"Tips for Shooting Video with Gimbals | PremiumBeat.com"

What's going on, boys and girls? It's your boy Zach here. There's no coffee in here. I just have the mug. It's just like an empty mug. There's nothing. What would you do if there was like? Okay, we're gonna be talking about utilizing a gimbal and my 5 favorite ways to use it. I've been traveling using mine for basically every single shot. I know you're like, Zach, that's crazy. You can't use just one piece of gear for all of your footage. Well, I'm gonna talk about it, and I'm gonna talk about how it can become useful in your projects, when and when not to use it, and my 5 favorite ways to make dynamic gimbal shots. Okay, so obviously you guys have probably heard of gimbals. They're like the biggest, hottest rage right now.
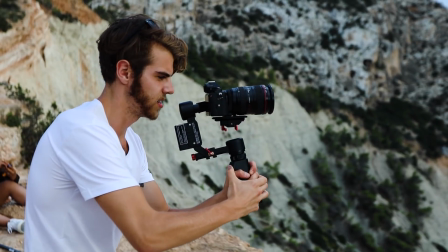0:39 And one thing is, do you buy one, should you not? Well, I'm gonna say right off the bat, you should totally have one part of your toolkit. And the reason why is because unlike a lot of other pieces of gear, like the latest 6K camera or the brand new drones that are coming out,
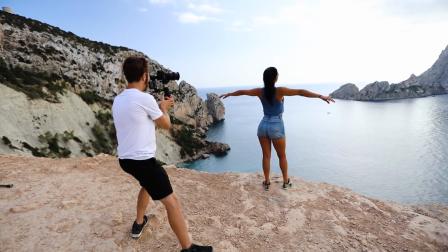0:52 I think a gimbal is really great because you can use it for multiple purposes. So for me, I like to utilize my gimbal for 5 different ways. The first one would be like doing a Steadicam shot. And that's kind of probably the most obvious one, is following a subject around and just doing tracking shots.
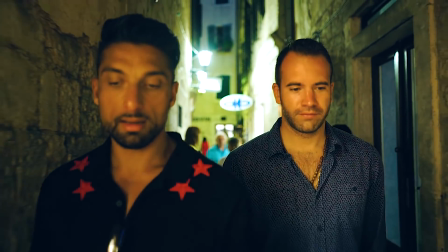1:08 Using the gimbal is basically like your Steadicam. And so one thing to keep in mind for doing those kinds of shots is you always want to have a subject in frame when following around your character.
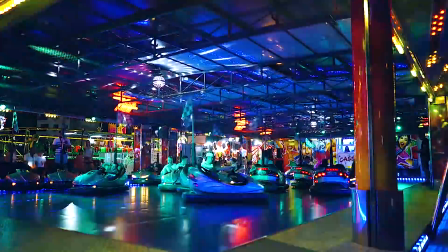1:16 If you do like a Steadicam gimbal movement and it's just something on its own, what you're gonna get is excessive bobbing. And that's why a gimbal is much cheaper and much more consumer level than, let's say, a full Steadicam system, because a Steadicam system kind of gets rid of that bobbing up and down that you see when you utilize a gimbal or any sort of stabilizer on a lower end.
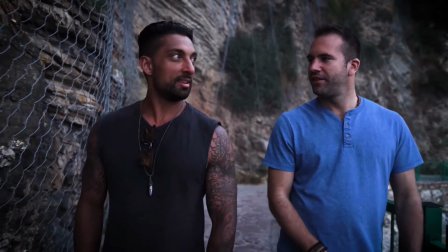1:36 It's because your arms just naturally bob up and down, and it takes away from that smooth stillness. And that's why it doesn't look as good.
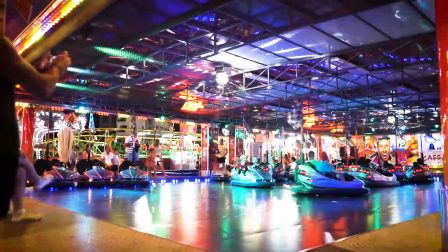1:43 For me, I hate the like bobbing up and down look, but what can avoid and what can get rid of that a lot easier is if you have a subject in the center of your frame,
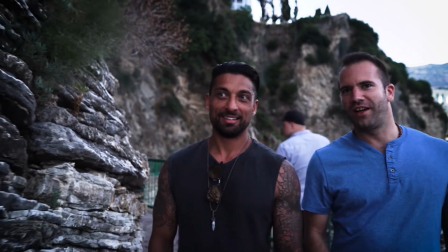1:51 because then your audience isn't focusing on the edges, they're focusing on what's in the middle and who's talking.
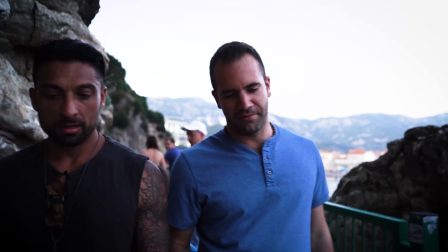1:57 So I use it for basically like lots of walk and talks, tracking shots. Outside of that, I don't really do that quite often because of the excessive bobbing and lack of natural feel. The second one, and this is another easy one, is just using your gimbal as a tripod system. So when you're doing a like travel gigs documentary or just doing something really run and gun, it's hard to access a tripod, pull it out, get the legs out.
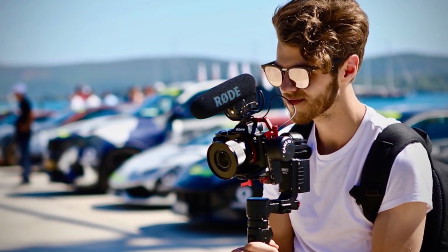2:20 But with the gimbal, if you keep your body nice and still, you're able to get some very still shots, doing your pans and tilts just using your body.
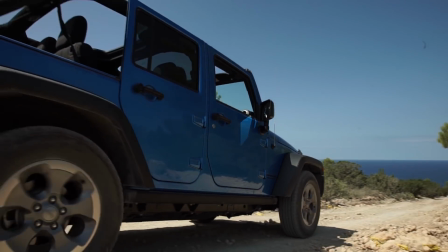2:28 And what the gimbal will do is actually do a nice, smooth left to right movement. And you can also do like tilt ups and tilt downs utilizing just the gimbal system. You don't have to use like the joey stick or whatever. You can just use your body movement and it'll go with it.
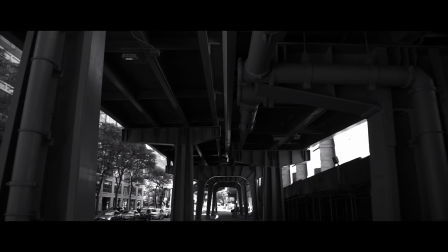2:42 Now, the third one is just doing still stationary movement. Now, like a pan or a tilt, having just a stationary shot, a static shot, is really useful. And I was just in New York and I wanted to get just some still shots of the city. So what I did is I just held my body nice and still and I just got the shot that I wanted.
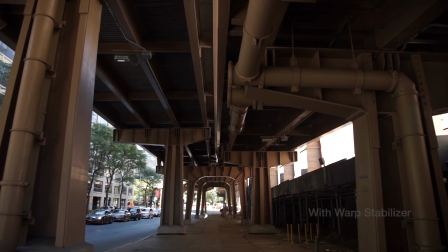2:59 And think about it this way, a gimbal is not just a shot to get excessive movement with. You can get very still and very beautiful still shots with it. And that's why it's one of my favorite pieces of gear on my entire toolkit,
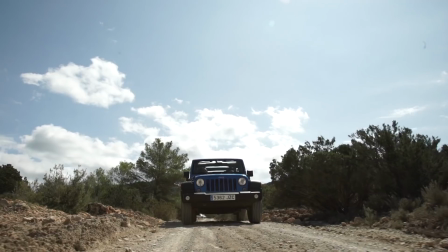3:10 because I can do anything from like extremely still shots to extremely fast movements that are completely stable the entire time. The fourth one that I do all the time is a crane shot. So this one's actually one of my favorites. It's basically, I'll kind of prop my body down in a squatted position and then I'll lift it right up. It's totally like I'm doing like a yoga exercise, and it's so funny. Every time I shoot something, people are always looking at me like, what is that guy doing?
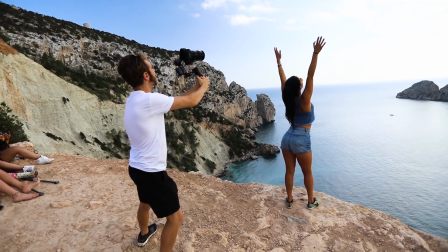3:34 He's just... And it's a technique that I do all the time, and it gets a really nice crane up shot.
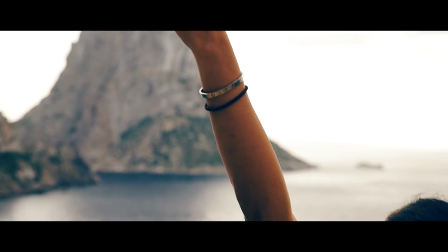3:40 And if you're doing something like maybe a drone, some drone footage, it can go pretty well because you have like the launch off, the nice cinematic launch off, and then you can do like a nice high angle.
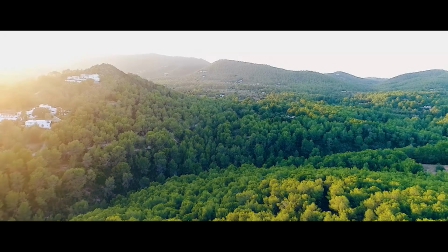3:48 So that's how those can cut together really well. And my fifth one and my most used shot that I use on my gimbal basically every single time I shoot on it is a nice slow push over,
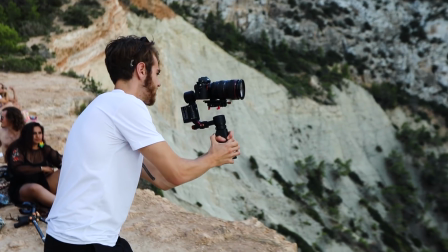3:58 almost like a slider or dolly movement. And basically I'm just utilizing like a nice hip movement.
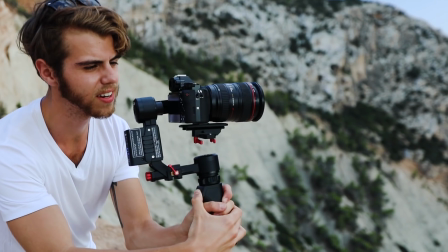4:03 And the nice thing about this is I just zoom my lens right in.